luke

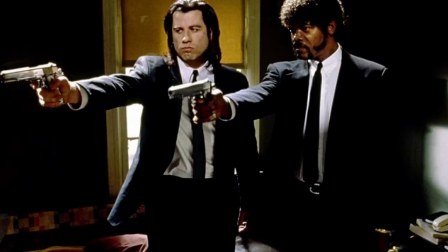(4:08)
We used quite a lot of high angle shots to look down on Jim,
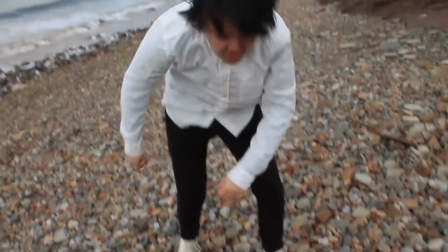(4:13)
as if to make him feel like the world's looking down on him, because this is how he feels, like he's got terrible bad luck,
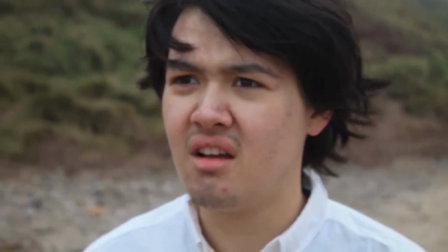(4:19)
feels like the world's against him. We used a time compression montage.
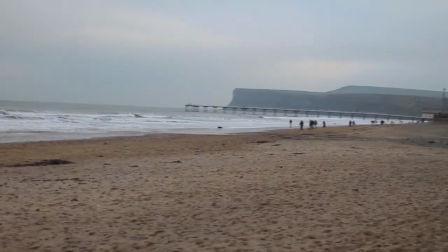(4:24)
We put a lot of shots together, showing Jim move apart, make him
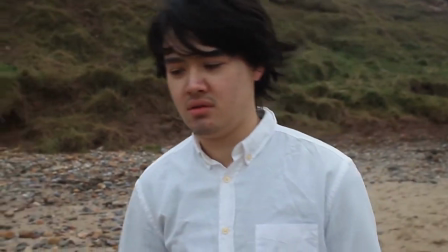(4:31)
look bored, short of ideas on what to do next, and make it look like he's been there a really long time.
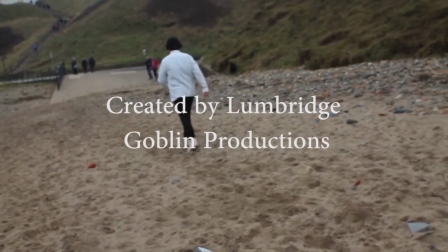(4:39)
My shots were similar to some shots used in film, as we took inspiration from a lot of the films like Rocky Balboa films when they did training montages.
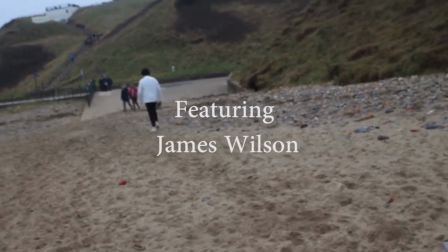(4:48)
I tried to convert them into montages into my film, showing time passing.
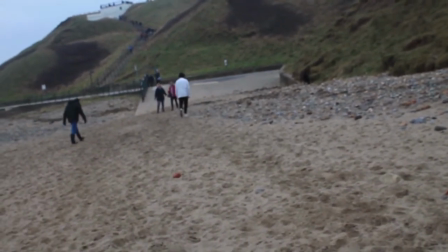(4:53)
The lighting, when filming we used natural lighting to get a realistic feel,
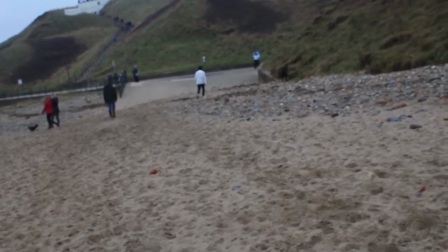(4:58)
whereas a real film would have used torches and lamps to get the same lighting throughout the film, because when filming you may be
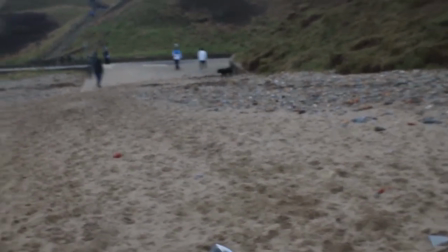(5:06)
there a long time, the light may change, which is not set up correctly with the film.
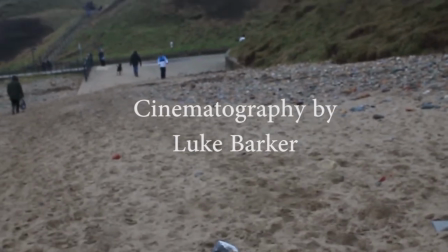(5:11)
Therefore our film struggle with getting the same lighting throughout our film. Next time I'll probably use torches the same as real films to get the same lighting throughout, so it looks the same. The mise-en-scène, the costumes we used were just a shirt and tie that the actor owned that we felt fit well with the character. That was in a corporate world, and then his life broke down, which shows his clothes deteriorate over time. He starts with a suit and tie, then he loses the tie, he's unbuttoned, it's all wet, all sandy. In a real film, they would probably have much better costumes that the actor would wear, probably 4 or 5 different costumes per film. But again, we didn't have much time, we only did a 5-minute film, and they would have a lot more time to wear more clothes, but I think we did well with the props and costumes we had. But next time if we ever do a film, I'd like to make it be longer and more costumes and props, so it gives it more personality and convey more feeling for the character. The genre, we made our film as a drama, and I think we succeeded in making it feel like a drama. For instance, we used close-ups of characters, dull light, and a journey that the character went on, a form of realisation at the end of the film. And I think these are the generic things you see in most drama films. I think this will attract people who are fans of the drama genre, because it tackles serious real-life issues and has and at the end we see that it doesn't go well for Jim at the end. He's still alone, even though he's broke out of this kind of dream state that he's having. He goes back to reality and he's still not happy, and that's the real world issues with people who have same things as Jim, like depression, etc. For post-production, editing, we use montage shots. We put shots together in short bits and faded them to show time passing. Jim walking along the beach, Bodo was mine like earlier. And we used a few reverse shots showing other people look at Jim in confusion. Like while he's doing his strange things, he thinks he's on an island trying to survive, and they can see that he's not on an island, and they're confused by what he's doing and they look worried. We've used a lot of the same editing real movies would use, like in Wolf of Wall Street, where there are lots of conversations making use of the shot reverse shot. However, in real films there will be more than one edit to cover a lot more of the film, but because my film was only 5 minutes long, it didn't have that much of an impact on the final product. Sound. Our main character never speaks in the film, but we do include some non-diegetic music in the film to add tension, using instruments like drums and electric guitars. We also use some ambient sounds in the film, which due to the lack of equipment when filming, we had a lot of sound effects during the editing phase.